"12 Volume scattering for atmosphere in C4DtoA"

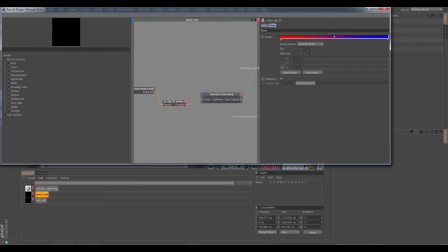249s
So state float is always needed to kind of sort of get the ramp going. There's probably a few other nodes in Arnold that require that as well. But that's plugged into the diffuse, and in our refraction, we've actually set the refraction weight up,
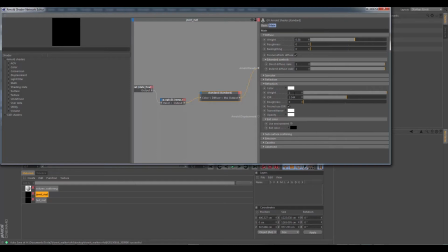265s
and we've set the IOR to some sort of jewel-like material. I've also plugged in a Fresnel, uses IOR, which is going to control, in turn, our specular, which is a very shiny specular, allowing us to see some reflections in the object.
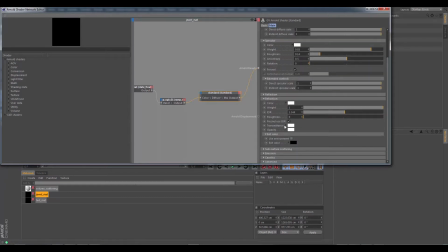283s
And our IOR is basically controlling our reflectance at normal, giving us some really, really nice jewel look.
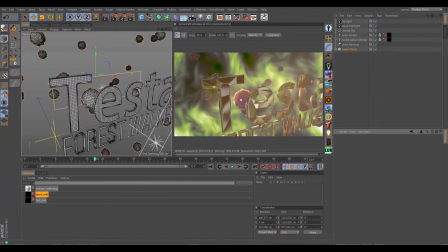291s
Now, because it's a semi-transparent material, the lights are going to bounce inside of it based on the IOR, and we're getting these really nice cool for nails and glows and different things off of this object.
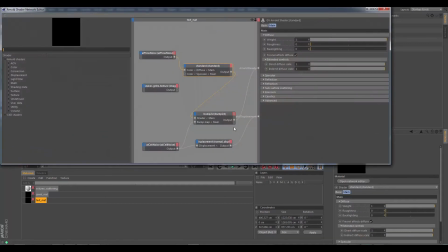305s
The text was done using a couple of techniques.
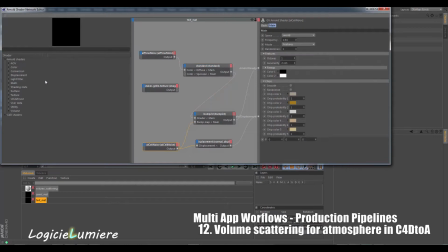311s
I plugged in a AL cell noise, which is one of the I'm not even going to try to pronounce his name, but it's one of the AL shaders.
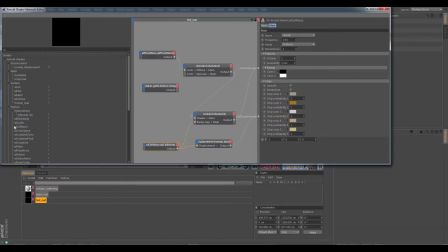321s
So if you type in AL here, you can go ahead and bring up all those AL shaders. And a previous tutorial pointed out where those could be located. So once you have those installed, of course, you can go ahead and use his noises
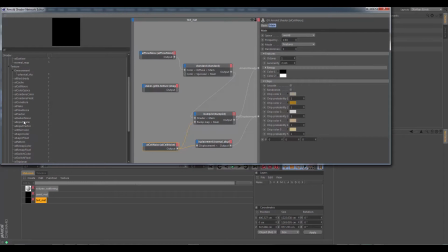340s
to define different looks. That noise is being used as a displacement input, which is displacing the text in these really cool ways.
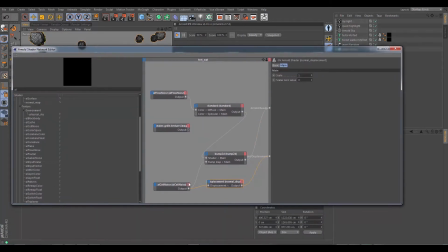353s
And cell noise is kind of like a, if you think of, if you go ahead and look up on the internet like a close-up on plant cells and different things like that, you'll get kind of an idea of what that noise kind of does. And I just played around with a few of its frequency and a few of its other properties to kind of sort of get the look that I was going for.
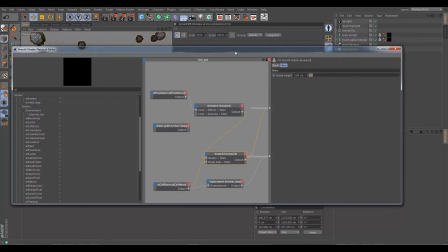374s
That noise is also plugged into the bump map, which is also giving me a little bit of bump as well.
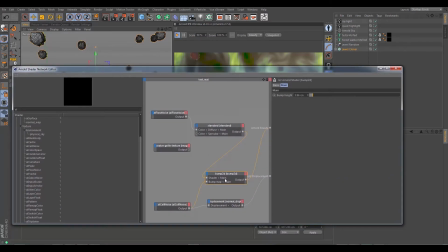380s
Some more detail. And then I'm using a AL flow noise in the diffuse to give myself some really interesting colors here.
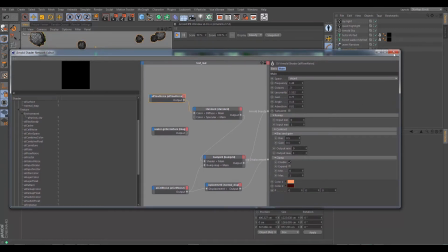393s
Using pink and a kind of sort of offset red is kind of sort of offsetting it from the red,
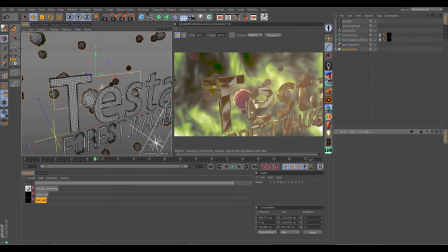399s
or from the green, since those are kind of complementary colors. I thought that would kind of sort of bring the title out a little bit.
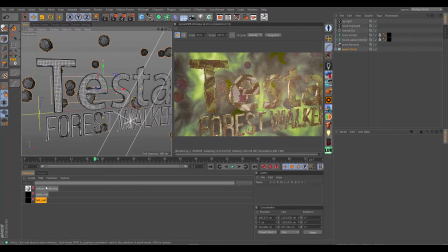409s
Alrighty, so that's how the scene is constructed. The scene has a quad light,
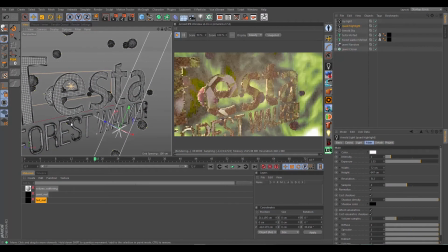417s
which is acting as a highlight to give this text in the front some really nice shininess
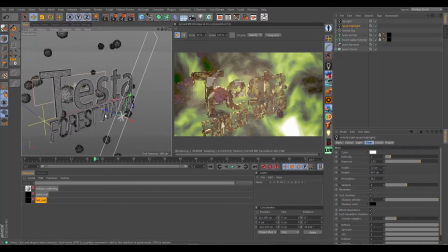425s
going for it. In the back, I've got a orange-based
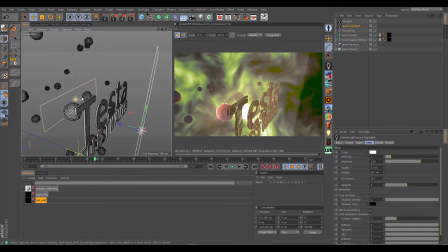433s
quad light, which once again is to offset this very distinct green that I've got going on with the fractal.
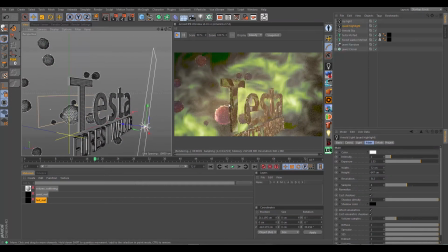444s
Alright, and because it's behind the text and because we're using volumetric scattering, it's allowing light to pass through the text, and it's giving the text this
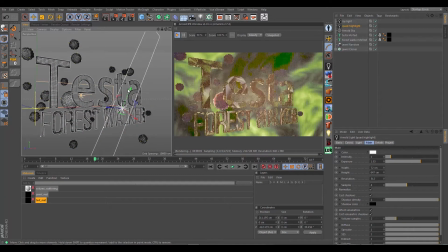455s
offset appearance, like rays are coming through it. It's not very pronounced or very strong, and that's primarily because the quad light is kind of big, and the quad light also doesn't really have a extremely high exposure that's causing it to just really jut out light.
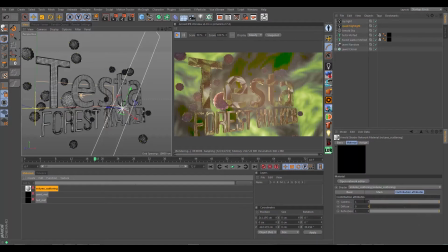474s
Under the volume scattering shader itself, we don't have very many properties here. I don't usually mess with the contribution attributes too much, but under the main settings you have just a couple of properties. So the density is going to be how dense the volume is.
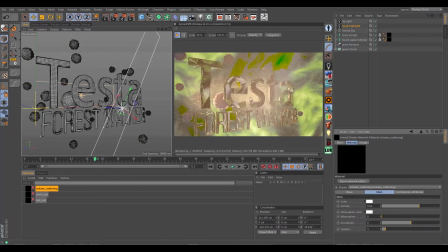491s
The more dense the volume, the greater the fog, and the greater the diffusion of light.